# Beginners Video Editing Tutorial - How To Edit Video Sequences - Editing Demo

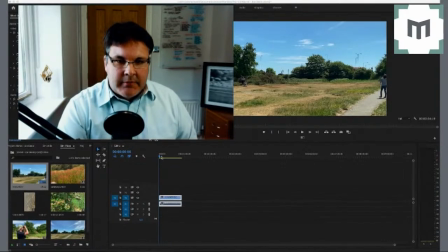4:05 So here we are, I have just popped the first clip onto the timeline and we can scrub through it.
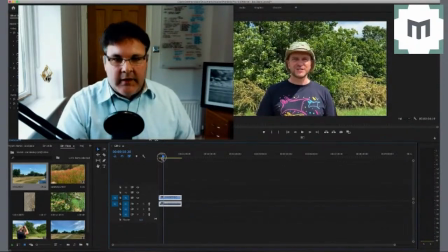4:12 Right, so first of all, I am thinking that's not a particularly amazing starting frame.
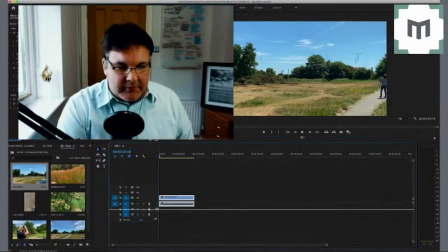4:18 Now this is me being, you know, you have to understand I'm being quite hypercritical. This is no disrespect at all to my friend who shot this on her phone. But I think I'd probably start about there just so we get rid of that person who's in shot and we cut straight to the move.
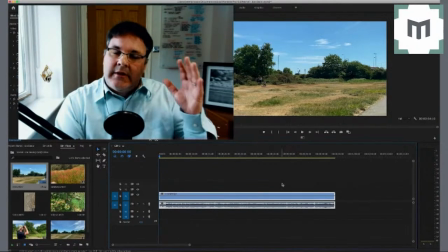4:37 What's nice about this shot is it is a slightly wider, what we call an establishing shot. It tells you where you are, it gives you a sense of context. As you notice, that Meryl then pans round to reveal the presenter, Joe,
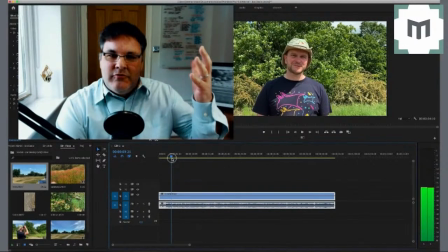4:53 but by doing that you know where you are, so you know where the story is set.
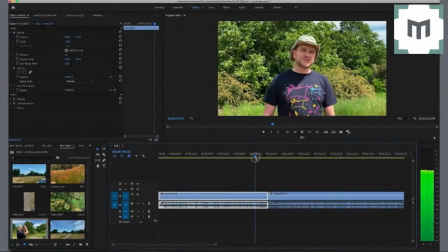4:59 So I've just butted the second clip up next to the first clip, and oh,
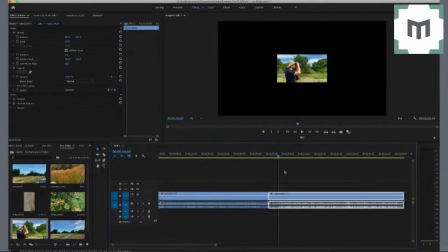5:06 it looks very small. Now the reason this is because for some reason the phone settings
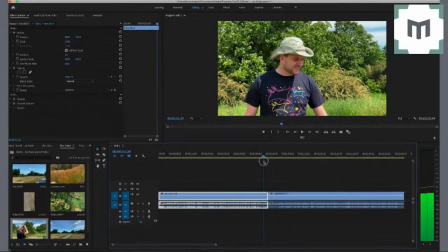5:14 changed between Mariel shooting this clip, which is at 1080, it looks nice and crisp and high definition,
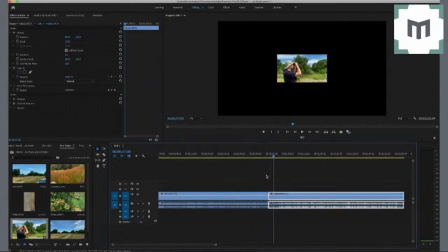5:22 and this, I wonder whether the phone was turned around into the other mode, I'm not sure, but for some reason it isn't going to play back at the full resolution. Now obviously if you were able to, we'd do a retake at this point.
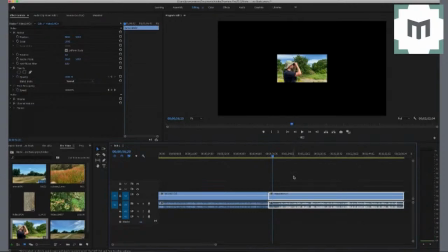5:39 This just illustrates the fact that you need to make sure every time you're filming on your phone that you just double check the settings are the same. So if you've done a take and there's time elapsed between you having done that first take and you doing the second take, so just before you start calling action, just make sure mentally, go through in your head,
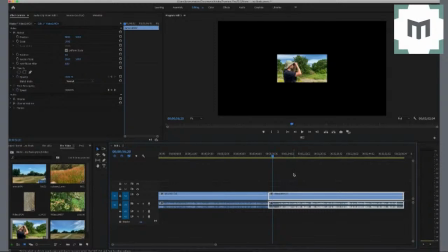5:58 check that all the settings are what they should be, so you avoid a situation like this where you get a very, very small resolution file that's come through. However, for the sake of this actual project, it's not a problem. All we need to do is scale it up.
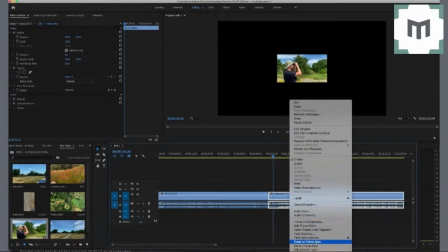6:14 But by doing that, we will be losing definition.
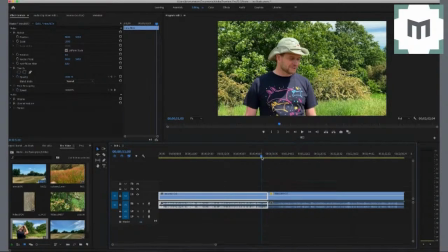6:19 As you can see, when you compare it to the clip that's before, nice and 1080, nice and crisp, high definition, and that is pixelated.
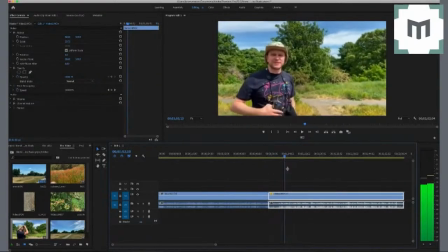6:28 But for the sake of what we want here, this will be okay. It's just to get a sense of Joe's expertise, which I think will be fine.
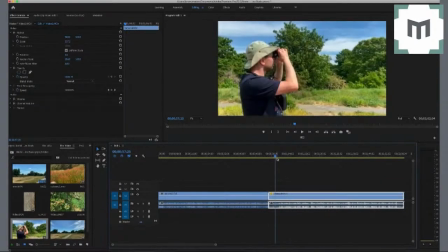6:36 However, it is a lesson to make sure that when you're shooting stuff on your phone, you just keep checking that the settings are the correct filming settings.
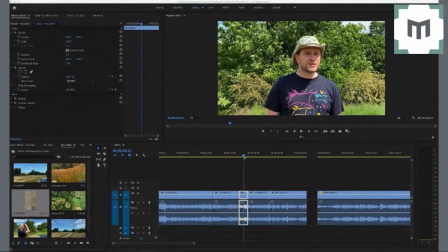6:46 So I've just sense checked what Joe's saying, and I have nipped out any pauses or any ers or erms just to make the narrative flow a bit better. So let's just have a look.
Past, there's lots of people, even the occasional alarm going off. Even so, there's still plenty of wildlife to see.
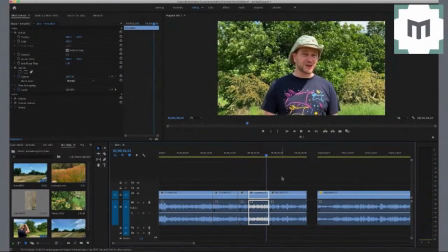7:06 And in this section here, he goes on to talk about micro worlds and being on the pavement. Let's just have a listen.
Micro worlds, for example, down here on the path.
Right, at this point, obviously the camera is still trained on Joe, which is fine because he's talking.
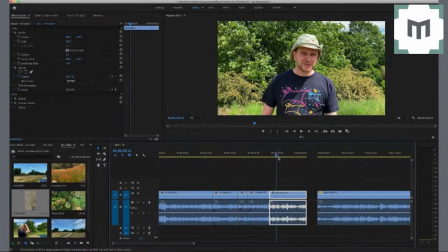7:24 But at this point as a viewer, I want to see what he's talking about, i.e. I want to see the path. So what I need to do at this point as an editor is go and put in a cutaway, is what it's called.
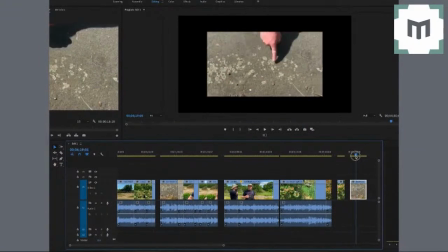7:37 Cutaways are shots like this one here, which are filmed afterwards or before.
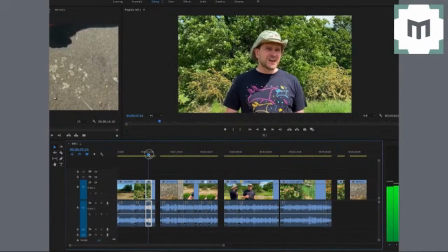7:46 What you'd normally do is you'd film the presenter talking and referring to various things, and then afterwards you'd scoot about and
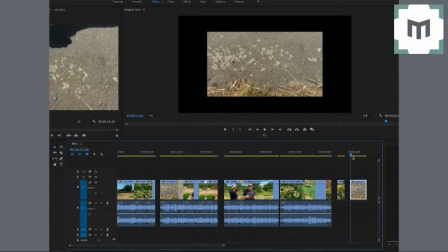7:57 film cutaways of the things that they were referring to. That's standard practice in the industry. So here we've got a lovely cutaway of the path that Joe is referring to.